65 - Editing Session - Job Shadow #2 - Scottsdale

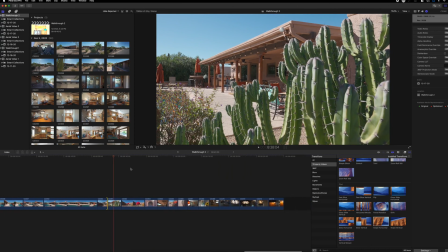12:24 Just trying to add some, I guess, some potential interestingness to the video.
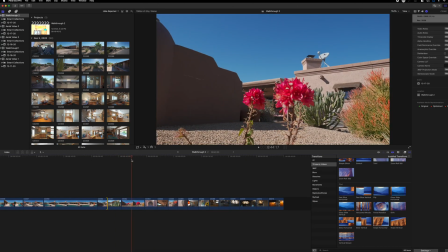12:31 Sometimes when you're just showing the house, yeah, but some of these are like forced right here.
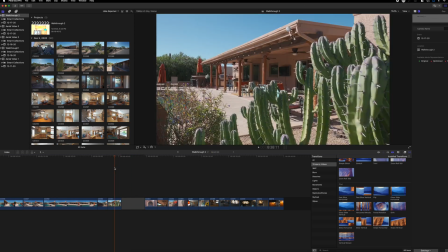12:37 You don't want it to look too cheesy. Let's take a look. This one, that one's a potential.
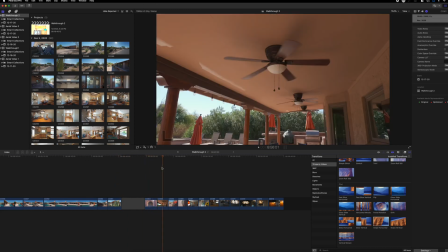12:46 This one does nothing for me.
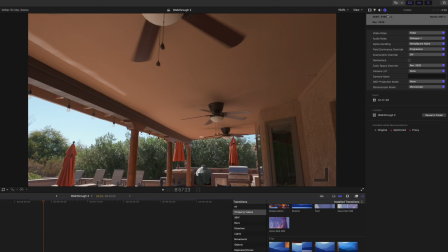12:56 You know, I think these ones were shot in slow motion. Why does it say 60p?
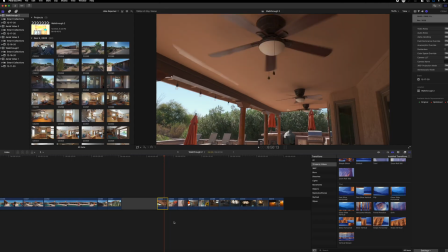13:01 I was thinking that these ones were shot in S&Q. So let me see if they were.
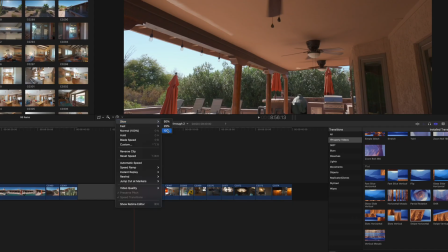13:07 Let's slow this one down. 10% to 10%, let's see.
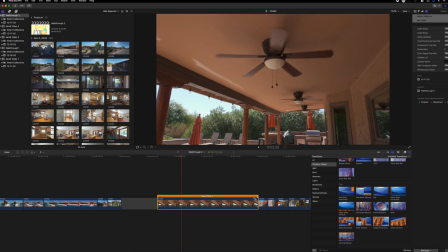13:16 All right, 10% is definitely, there's not enough there. What about 20? Yeah, like 20%. So if I shot, if
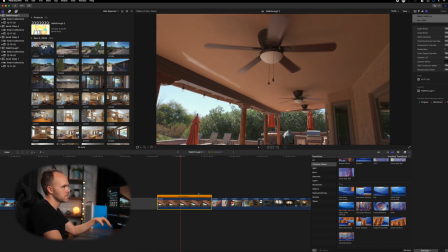13:28 this clip is really, I don't know why it would say 60p. I'm pretty sure I transitioned to S&Q shooting at 120 frames per second.
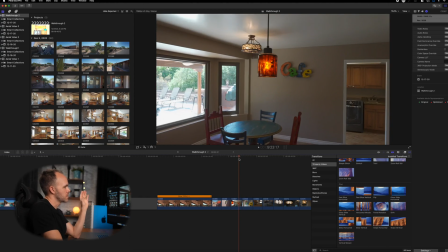13:40 So if we're shooting 120 and our timeline is 24, that means we could slow it down to 20% and it should not have any choppiness to the footage.
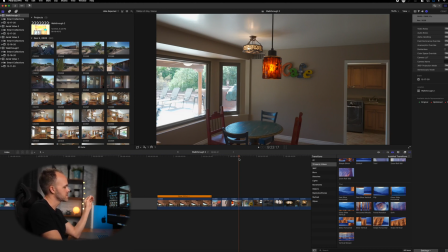13:53 Beyond 20%, it's going to be less than 24 frames, and we'd have to use optical flow.
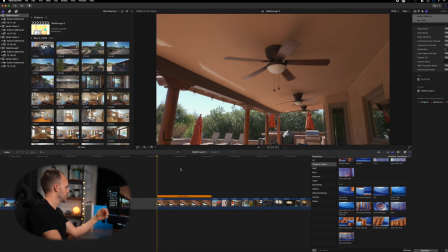14:02 But I know my timeline is still kind of rendering. But yeah, these all look pretty much slow motion.
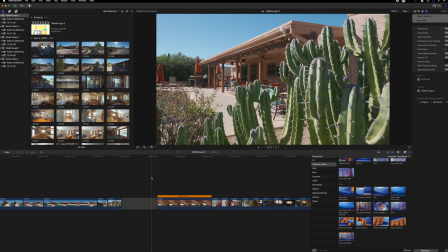14:12 All right, we'll just do it for the ones that we want to keep.
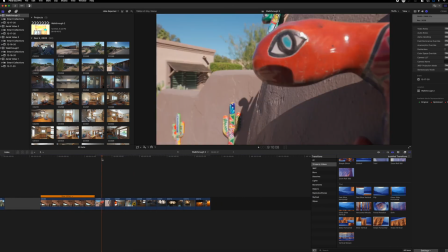14:18 All right, I got some. This one you can kind of see the house.
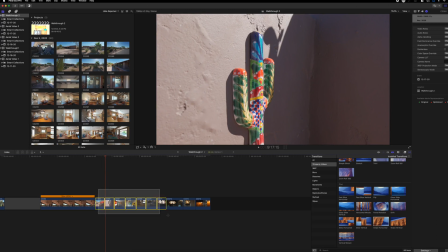14:27 All right, let me copy this one and then paste on these because these were all shot in the same method.
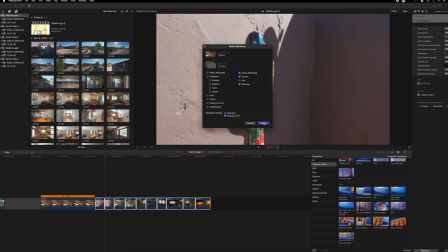14:33 It's going to be whatever. Volume and retiming is fine. Retiming is the
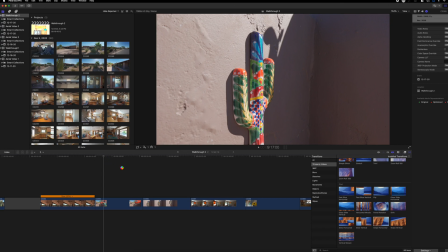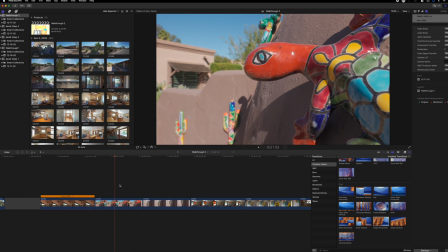14:45 yeah. You know, this one's not bad because you can see the house. You know, I don't like when you're just shooting random things and you can't connect it to the house like this one.
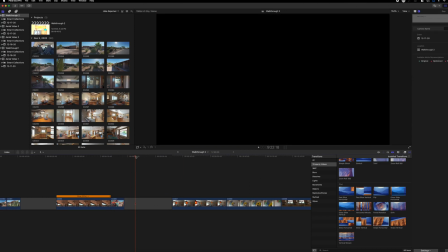14:57 It's like two walls and a cactus. but sometimes you're just like, this could work.
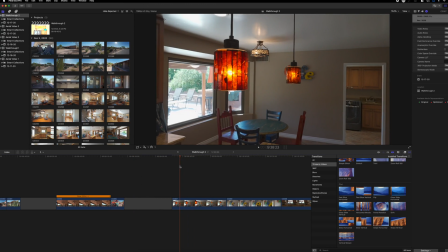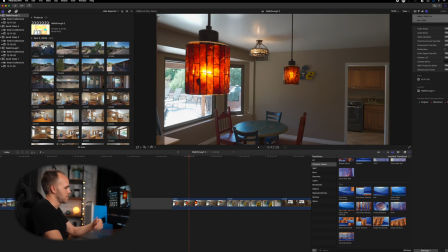15:12 I mean, I was kind of trying to find some interesting things.
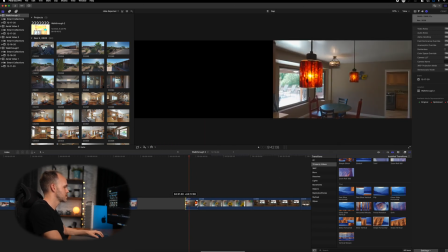15:19 We could throw this in the kitchen. I'll put 3 seconds of it.
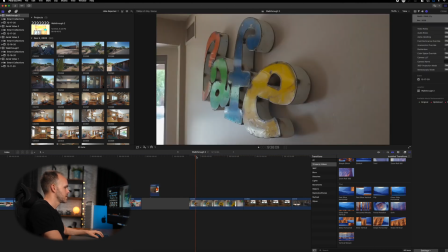15:24 I'll move it up. And same with this one.
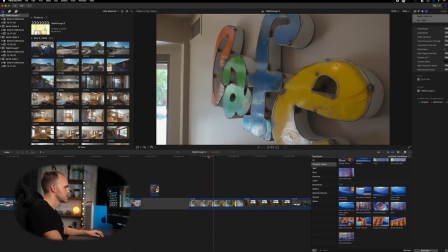15:26 We could use this one in the kitchen, just to kind of break up all the shots.
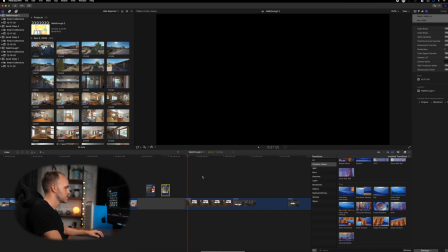15:35 So I'll just do a 3-second clip, move it over here. What is this one?
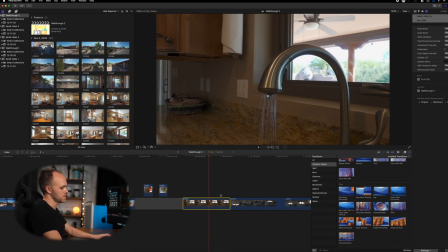15:40 All right. Well, not the most impressive faucet, so I'm gonna say no to that one.
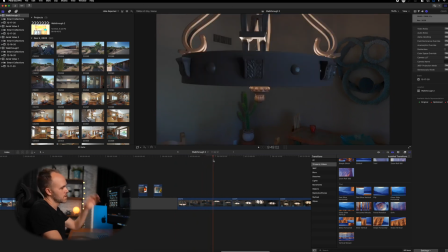15:49 I kind of like how this looks underneath, but the thing I don't like about it is the angle.
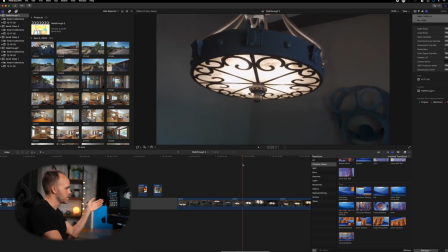15:56 I think I might have gotten a better angle.
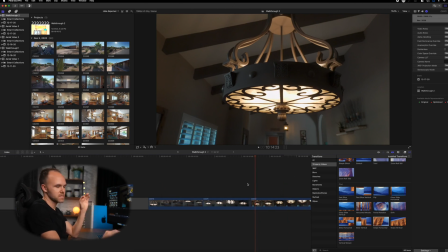16:00 Here we go, here we go. This is exactly what I'm talking about. So this is the same fixture.
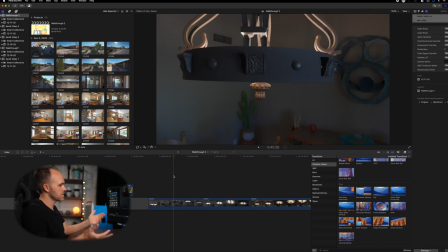16:05 We got this angle where we see 2 walls behind it. We can't really connect it to what am I looking at?
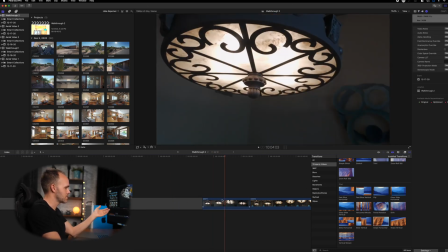16:12 This next one, the same thing, right? But then I choose another angle and I'm like, you know what?
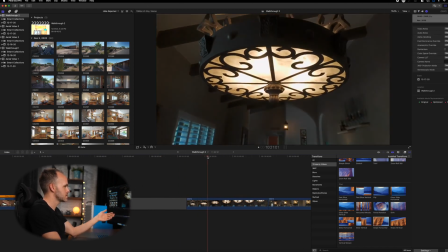16:19 We can see the pillars. This one right here is good.
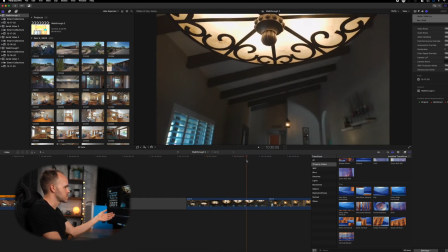16:22 That being said, that exposure really, we could pick.